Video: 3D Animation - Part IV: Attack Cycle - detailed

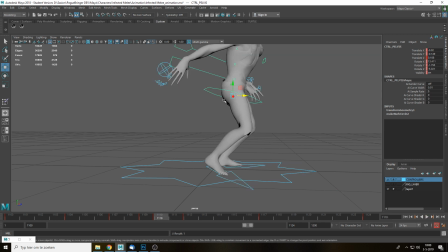And in the graph editor we can check actually the spacing between the Z-axis and the bit. But for now I just want to get the poses done.
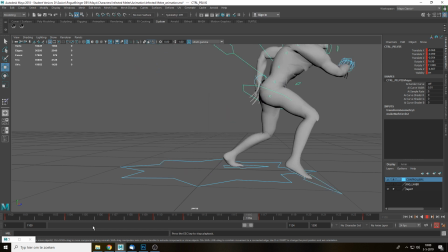Should not move the foot here. Ooh, wrong object. Close call.
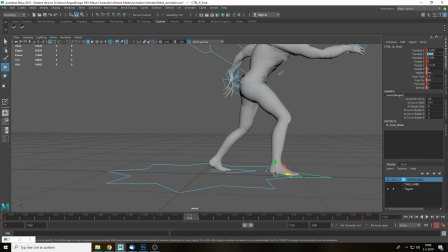This one and it should be on Y0. There we go. Maybe a little bit up and further forward. I don't know. Let's have a quick look. It's in one frame though, so it's really fast. But that works.
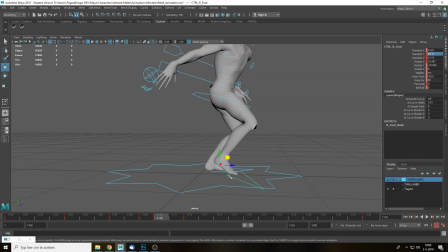This feels a little bit weird though, so I'm gonna. In between here, I'm gonna add one more frame. I'm gonna rotate this foot up.
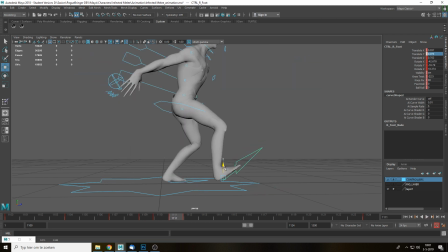Maybe it's a little bit too high in this case.
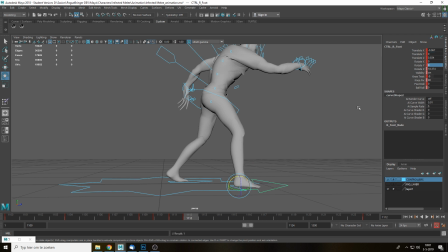And I should fix the rotation again. Oh, wrong one. Z. There we go.
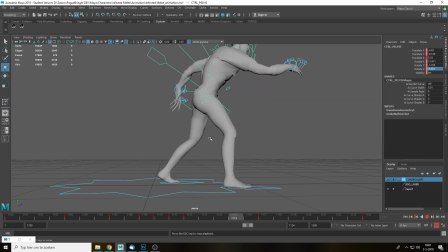We also need to move forward a little bit further, and then we get the actual. This feels really fast.
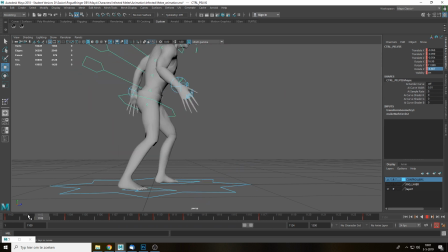Yeah, because we didn't add anything in between.
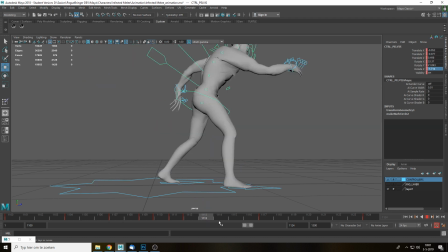I think the spacing is a little bit off on the pelvis on the Z, but that's fine. Let's quick look when we disable enable step preview.
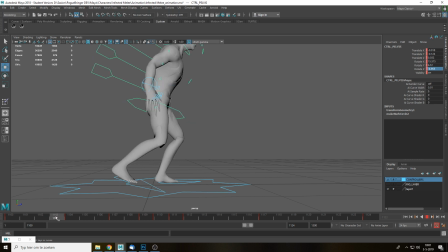We're looking at the actual feet though, nothing else. And this spot over here, that looks fine.
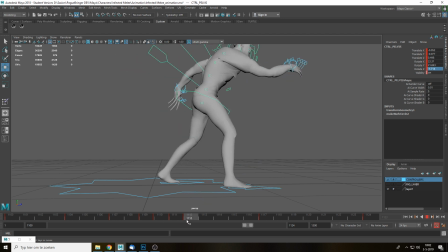This feels a little bit weak, this spot over here, right? You just like, I might want to change that.
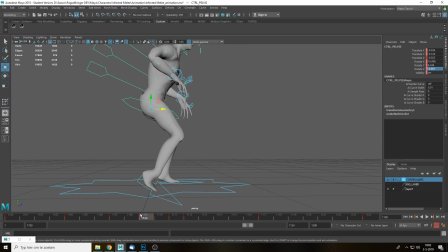Oh, that looks painful as well. Okay, so this feels a little bit weak still, so I'm gonna see if I can fix this.
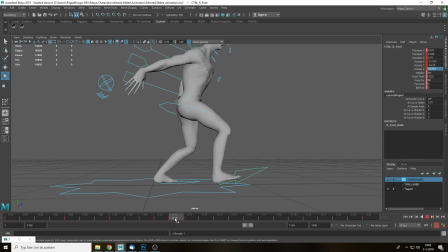Maybe a little bit too much of rotation there, I don't know. Okay.
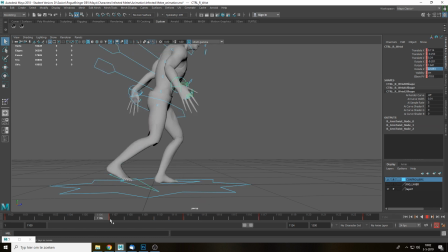So let's grab the hand here right now, because that's really annoying me. So it moves back here, right? Maybe we can also move the hand a little bit back for balance. Only a 4 maybe even. I don't know what that error is, I'm just gonna ignore it. 109, let's move it forward a little bit.
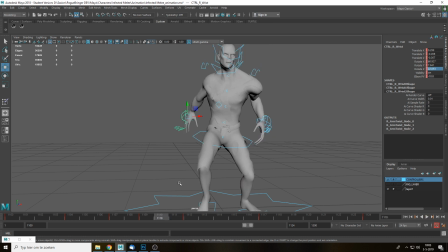And then probably here as well. 110, we should already be moving it forward, like it should be next to the body. Maybe even a little bit wider here, so it's gonna add more of momentum as well. So let's move it back, and yeah, this should be higher.
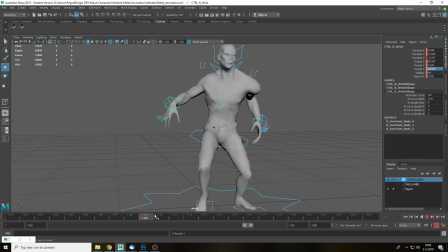You get the actual, that is better. See, now you actually get this little bit more up motion here as well. Maybe it should already be a little bit higher here.
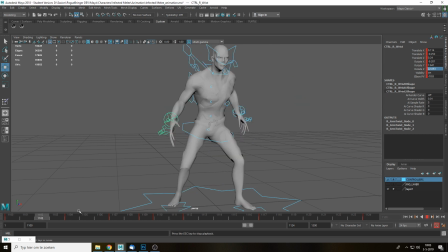The feet are super fast though. I might want to change the timing a little bit again. Extend the entire animation by 5 frames so I can give it the anticipation move a little bit more time here.
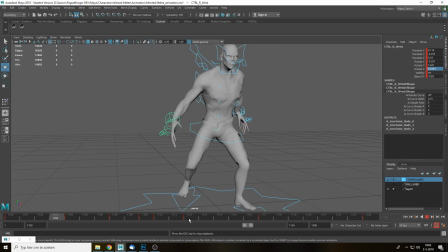It's super fast right now. But the hands look pretty good though. I'd say that quite pleased with that. Maybe though the hand should be not bent but a little bit more already ready to go for action like this.
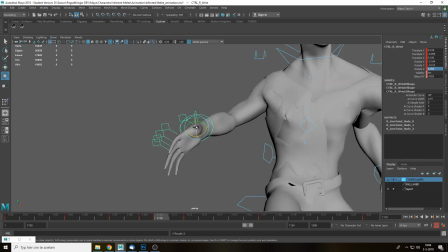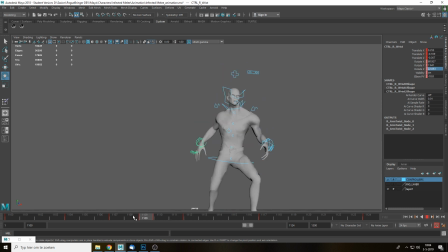That makes sense. So the actual hitting looks pretty good.
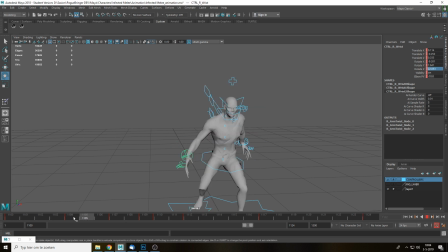Except for this part over here that feels off. Probably, yeah, it's probably the Z movement here. Yeah, I should move it back a little bit.
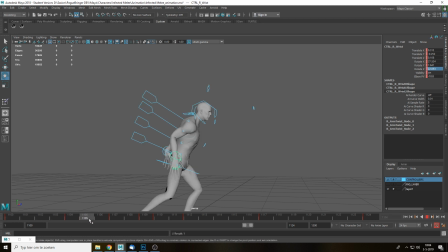Yeah, the anticipation is really, it's too fast. Way too fast.
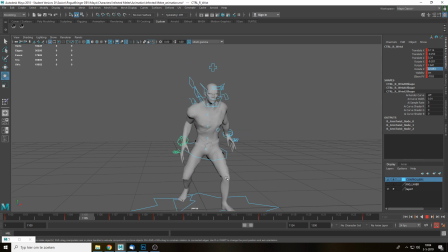You can see like it's like, look at this, look at the knee over here, right? It's just noise almost. What it's doing. It's just like dancing. It's too much, so I need to slow down the anticipation, but that also means I need to extend the entire animation by like 5 frames maybe,
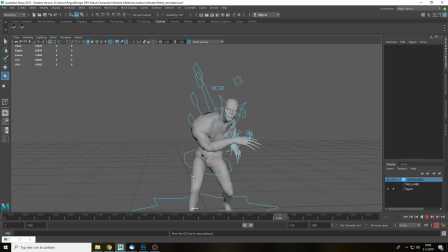just to give it a little bit more space for the animation, because right now it's too fast, it's too noisy.
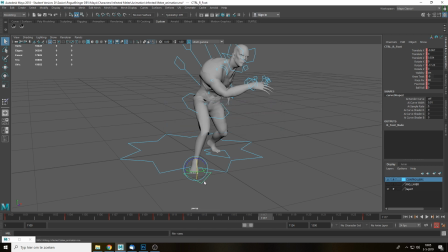Maybe I could, I wanna try something. Right now we're also moving the foot back, but what if we just don't do that? So what if we just had the character like lean back? I'm just gonna I'm gonna copy this frame here till
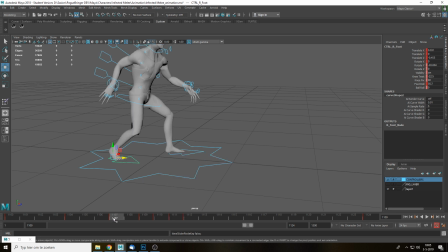1.9 maybe. Paste this here. Delete these. I just want to test it out real fast.
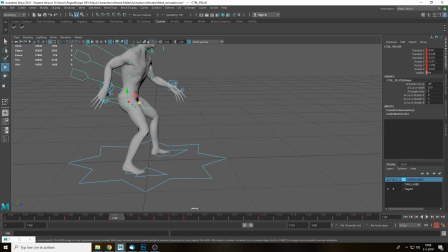Obviously this is too much, so I'm gonna move forward a little bit. Does make it a little bit less noisy though. We don't actually have to change the entire timing of the animation. That's actually
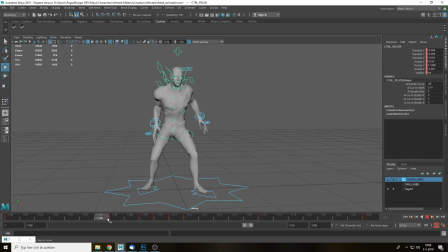this pose is weird though for the hand, to be honest. I'm just gonna delete this real fast.
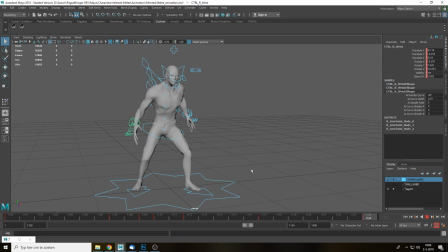Actually that looks pretty good. Huh. Sometimes you just have to delete frames apparently to actually get everything done. Not too sure about the foot rotation still.
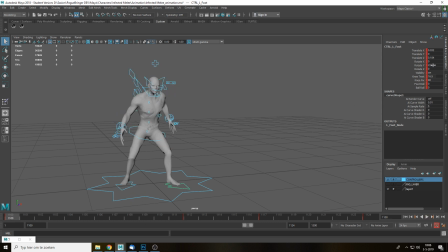I think I'm just gonna delete it, because that's really adding noise to the animation even though it shouldn't. That's better. So this is a little bit more relaxed, a little bit less noisy.
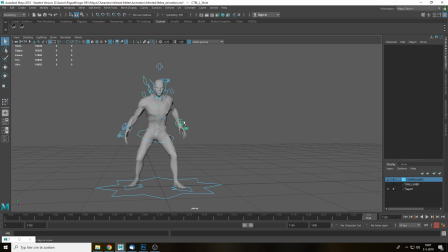This arm is still, left arm is really fucked up. Really fucked up. This is fine. Then you get this. Then you get this weird maybe. Let's lower it down a little bit.
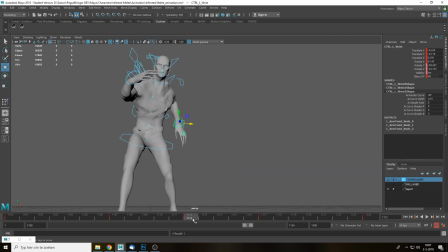Get this turn off, turn on as enable step preview.
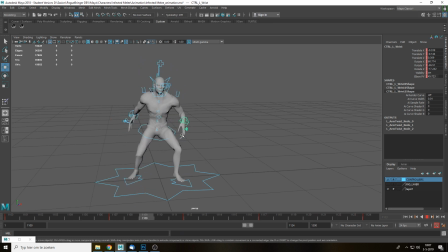Follow through looks good though, but you can see that it makes like this zigzag motion here. You kind of want to avoid that. But the punch itself looks powerful, right? The actual slap or hit looks good. Yeah, let's turn it back on again.
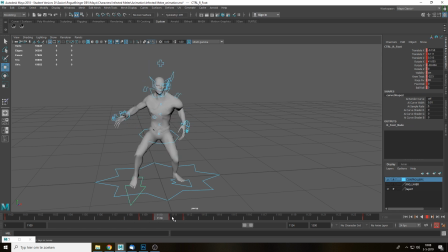Just the foot here, it is moving forward, but it doesn't move back, right? So this motion here just like bloop, just stops. So I kind of want to do that, let's say after 118 maybe.
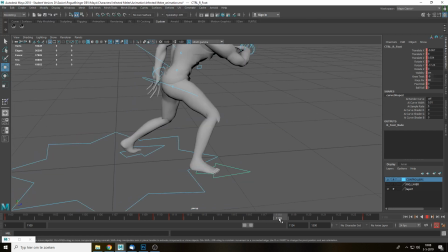So it doesn't move. So you want to keep it like stationary here, and then we move it back. So then I'm gonna go like maybe here.